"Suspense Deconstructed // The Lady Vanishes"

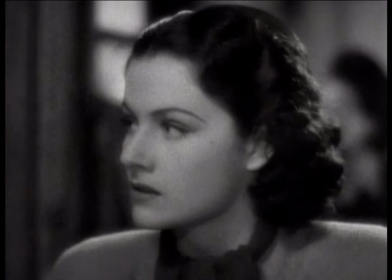seeing things.
Look how Hitchcock controls the flow of information, both for the character and the audience.
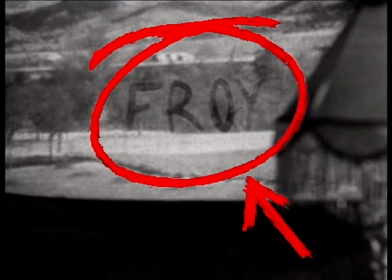What's the matter? Look!
And this is where he uses that information to mislead you.
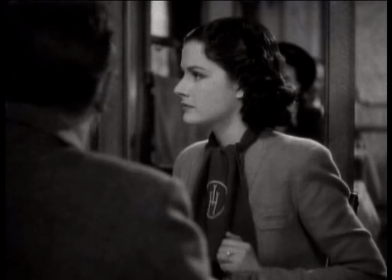Have you ever wondered how Hitchcock was able to engineer suspense in his films? Hitchcock is the master of suspense and requires no introduction.
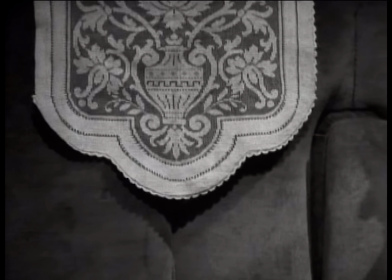This movie I'm going to dissect today by Hitchcock is funny but dark, whimsical but mysterious.
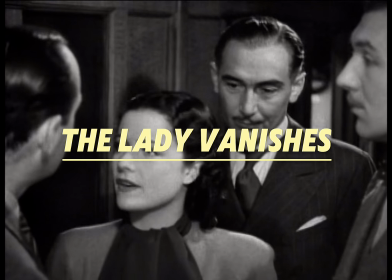The Lady Vanishes is a Hitchcock thriller about a young woman who
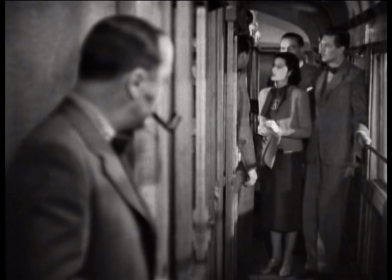realizes that an elderly woman she befriended on a train has mysteriously disappeared,
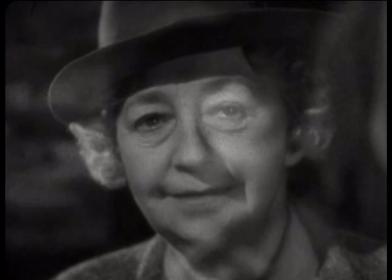and that no one else admits the woman ever existed. So how does Hitchcock really architect suspense in his thrillers?
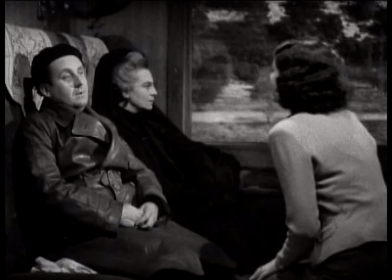He's called a master of suspense for a reason. In The Lady Vanishes, controlling knowledge and information is key.
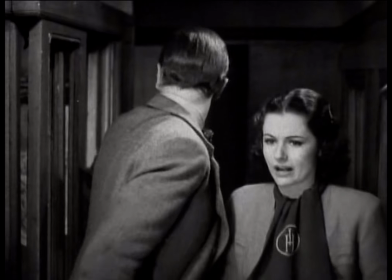At times, we know just as much as one of our main characters, Gilbert,
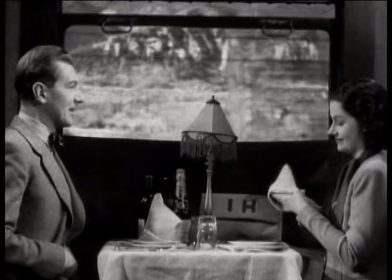and another is Iris, played by both Michael Redgrave and Margaret Lockwood.
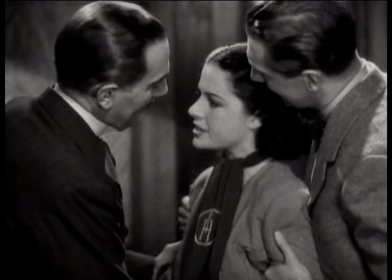At other times, we know even more. This is completely strategic and a key element in building tension, suspense, and uncertainty.
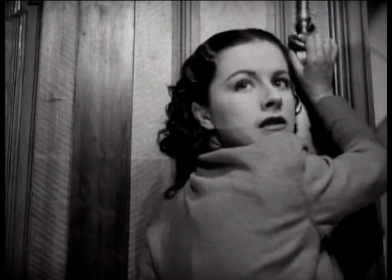The manipulation of information, such a strong tool in Hitchcock's arsenal.
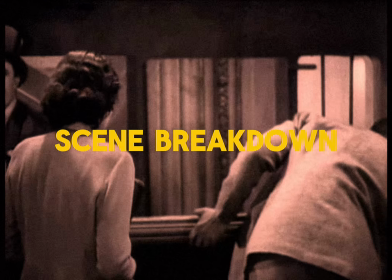Let's break down a scene and really look at some of the details.
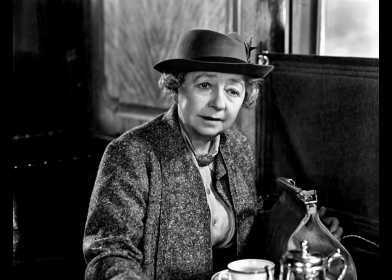Both Iris and Gilbert have just got concrete proof that the elderly lady Miss Froy, who went missing on the train, is in fact missing. And not just in the imagination of Iris.
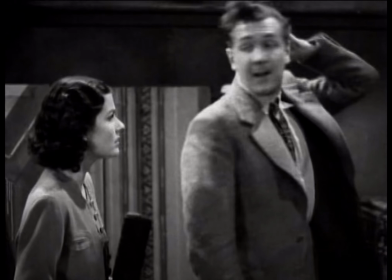The couple found her glasses and one of the passengers was trying to steal the evidence, confirming this conspiracy.
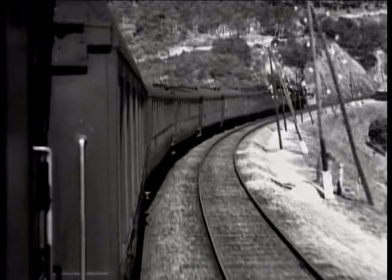We get a shot of the moving train curved slightly towards the right side.
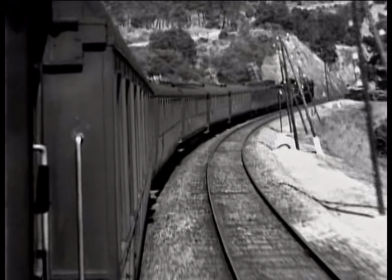It almost seems as if this is indicating that the train is signifying the engine of the story, and we're about to go into a new direction.
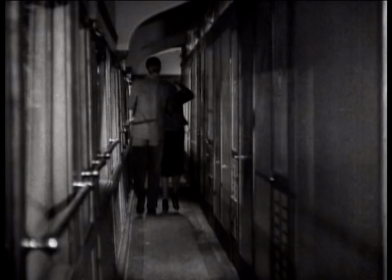Then a shot of the couple walking down the tight claustrophobic aisle. They walk away from the camera, backs facing us, shadows moving around them.
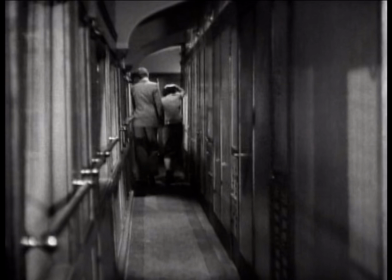They look small in the shot, framed within the walls of the train. In the background, the sound of a moving train is constantly shaking.
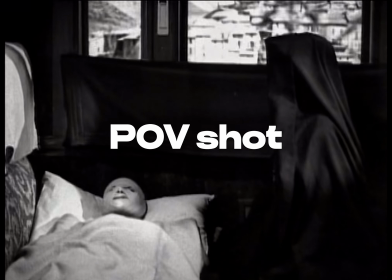Notice how we see exactly what Gilbert sees. His viewpoint is our viewpoint, nothing more and nothing less.
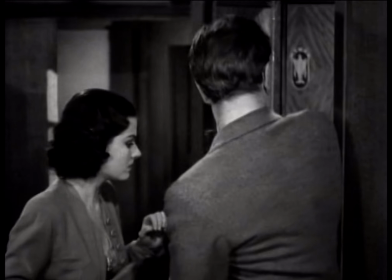But then also, Iris taking a closer look. We can't see what she sees yet.
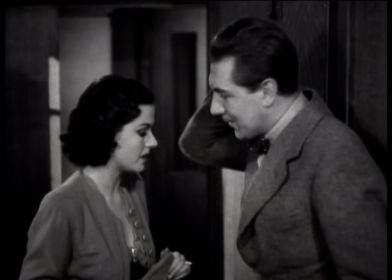Gilbert comes up with the theory that the patient on the train is the missing lady, Miss Froy.
That patient in there is Miss Froy.
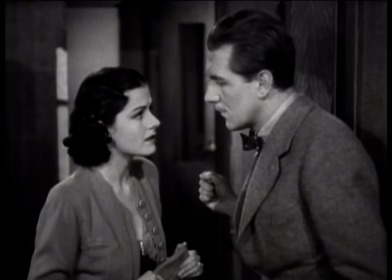One thing I've noted here in this scene is how much Redgrave and Lockwood's characters actually trust each Come on, other. let's find the doctor.
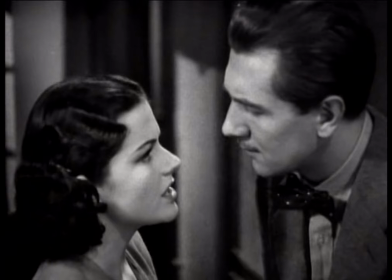What is it?
Now notice how they both are much closer to the camera now? Like Hitchcock wants us to get a closer listen.
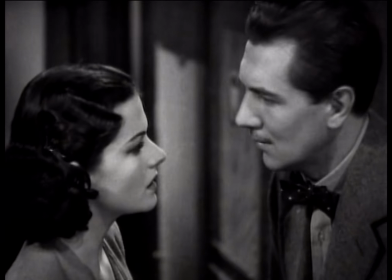Like this particular scene just became way more important and powerful.
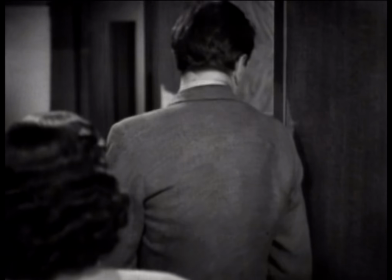This was a nice touch from Hitchcock in this part. We see now what Iris was getting a closer look at.
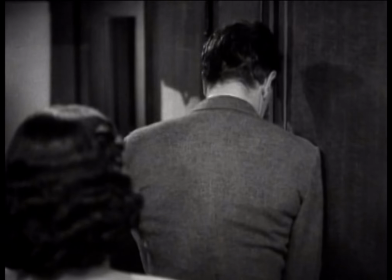The nun watching over the patient was wearing high heels. For some reason, Hitchcock gave us insight into Gilbert's point of view, but not Iris.
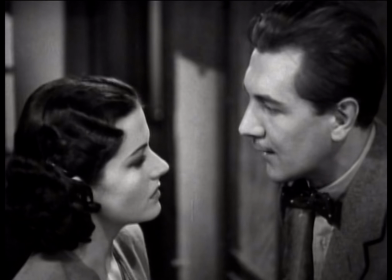Hitchcock is controlling what we see and know. Finally here, as they stand right in front of us, Gilbert and Iris are starting to figure it out.
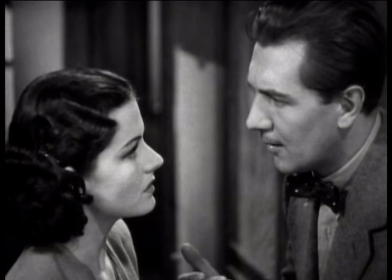Stop. Patient comes aboard, head injury, all wrapped up.
I love that feeling of electricity between these two characters.
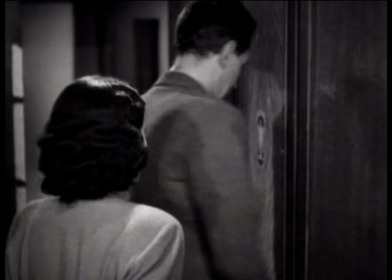They attempt to investigate further till the doctor walks in and stops them.
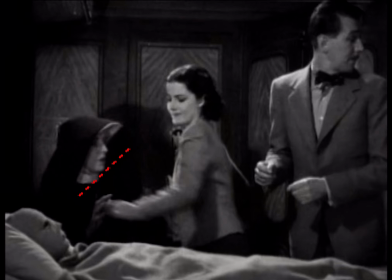These two are very, very close to cracking the case now, so all they have to do is find out who that patient is.
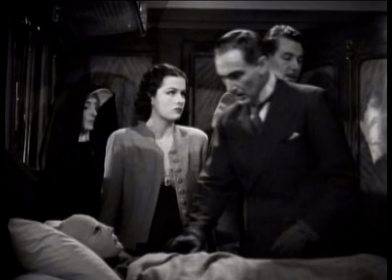So neither us nor the couple have proof yet. Look how close and tight everything is.
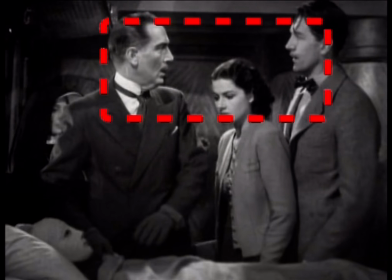This only adds to the paranoia and tension by giving no way of escape. The doctor invites them to wait for him as he checks on the patient.
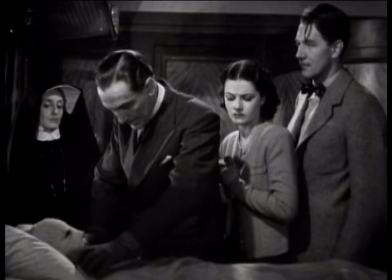At this point, the couple still trusts the doctor.
What do you want me to do? Murder my patient?
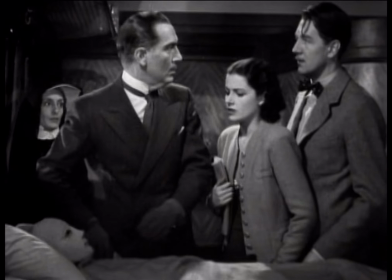I'm quite sure that this is your patient.
Over here, Paul Lucas is playing the suave Dr. Hartz.
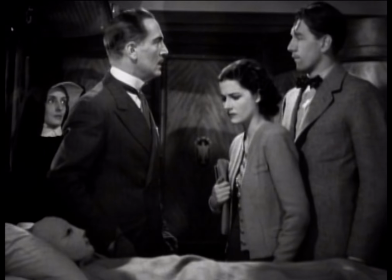Hitchcock gives us a few new key bits of information. The nun we thought was deaf and dumb can speak, and she's English like the couple.
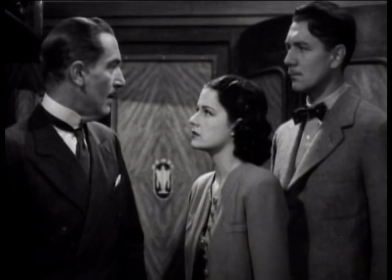This is going to be important later.